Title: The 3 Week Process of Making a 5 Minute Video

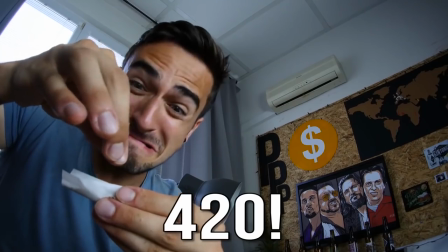(3:50)
A good example is my video about France which is my personal favorite because the 420
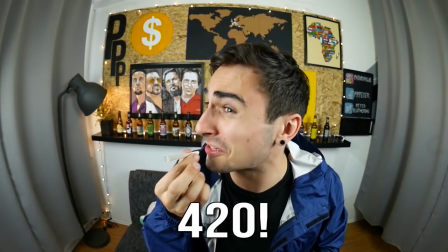(3:55)
joke and the joke about horniness is incorporated in two different scenes which creates two layers of the joke and it becomes funnier at least
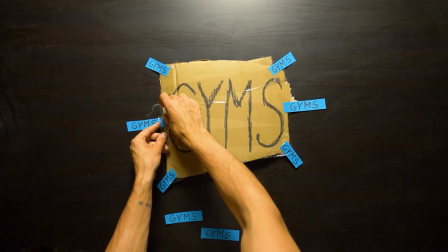(4:05)
my mom thinks so great now we have at least eight good joke ideas that create the backbone for my video this is the golden rule for me I won't start writing the final script until I have at least eight good joke ideas unbelievable we have the foundation for a new classic comedy video and now the
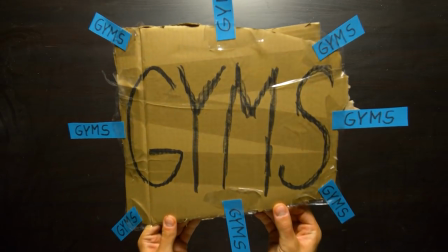(4:26)
most time-consuming part turning these eight or more raw good
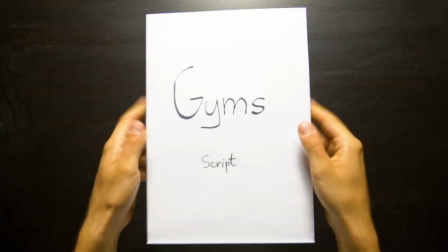(4:31)
joke ideas into an actual script now if a dyslexic child has to rewrite the notes of a cocaine-addicted mad scientist it would still look better than my script my scripts are incredibly chaotic and nobody but me
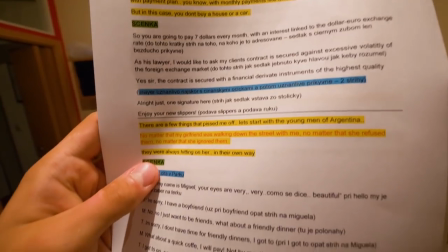(4:47)
can understand them it's a mixture of English and my native language Slovak and apart from the actual script lines you can find even the smallest detail of the video in these scripts so I wouldn't forget about it during shooting or editing and by the smallest detail I
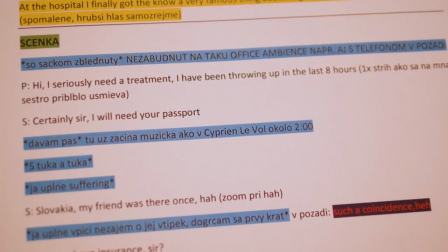(5:02)
mean every single facial expression audio and video effects the intonation of certain phrases basically everything everything is highlighted in different colors
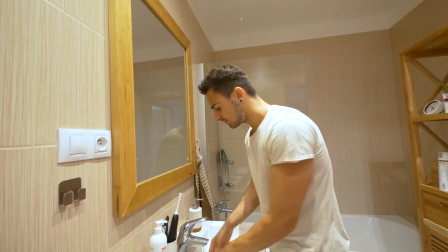(5:12)
one would think it's a mess but not me it takes three days on average for me to finalize the script But
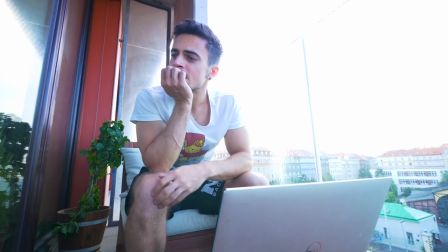(5:19)
this differs greatly sometimes I get a burst of inspiration and finish everything in a day and sometimes I struggle with one line for hours The script is ready are you kidding me perfect now? It's time to multitask first the list of props since I can picture every scene and every detail I can start looking for props if
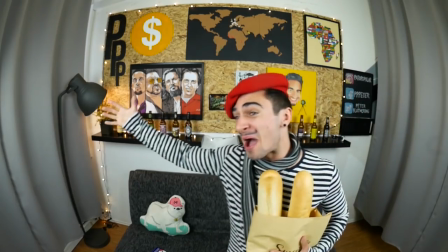(5:41)
you saw at least one of my classic comedy videos You probably noticed that I use a lot of props each character needs to represent What I'm trying to express and it's often hard to find the right prop I suffer from the curse of perfectionism And it sometimes takes me days to find the right prop many people say that I'm overthinking stuff and making my life harder What do you think I've had four food colorings here?
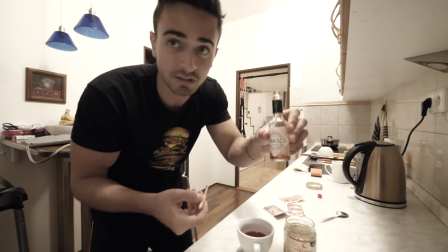(6:05)
I bought an original Tabasco I?
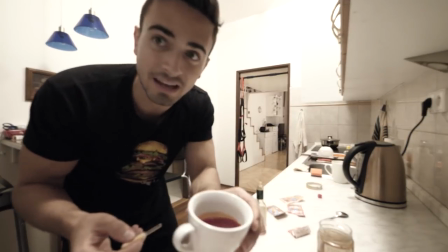(6:09)
Poured all the Tabasco out and I made a fake Tabasco which I'm putting into the
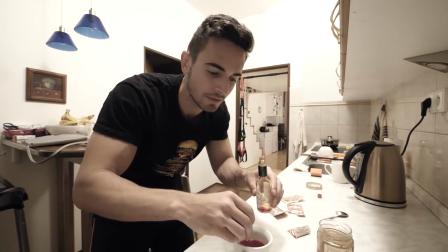(6:17)
Original Tabasco bottle just for for the one second in the video Okay,
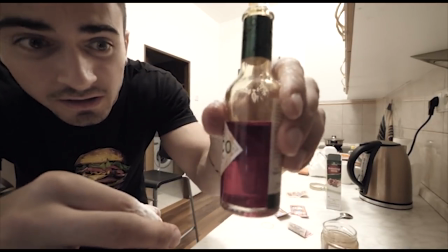(6:23)
now I'm putting cornstarch inside to make it look thicker like like the real Tabasco Yeah,
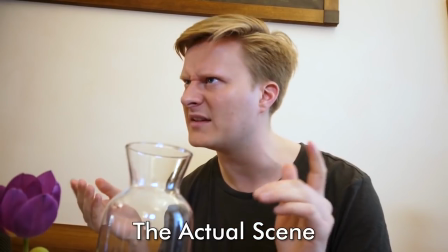(6:29)
I'm definitely overthinking stuff.
Have you ever been to London? Yeah, I've been there several times.
Should I put this much effort into finding props? Because if not it would save me a lot of time and I'm needlessly complicating things What helps me immensely are my two Facebook groups full of angels
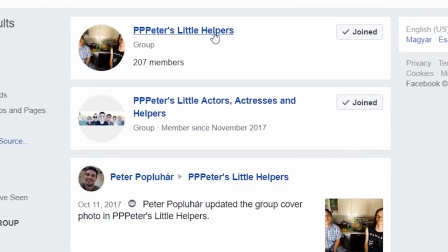(6:46)
from Bratislava and Prague the two cities I constantly move between I always post a list of props that I don't have into these groups and people who are willing to Help me can lend me something fun fact when I needed a latex costume with a hole in the anal area for my Germany video
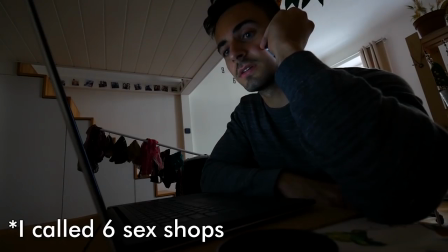(7:02)
Nobody could help me even sex shops all around Prague So I had to buy it for 40 euros cut the hole in it and play
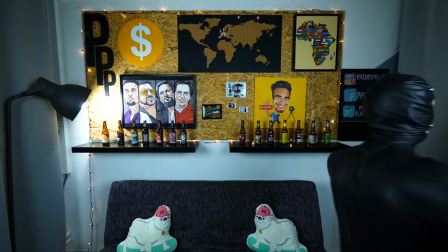(7:10)
the 10 second scene in it 10 seconds for 40 euros Am I overthinking stuff? Really, let me know so for my video about the gyms.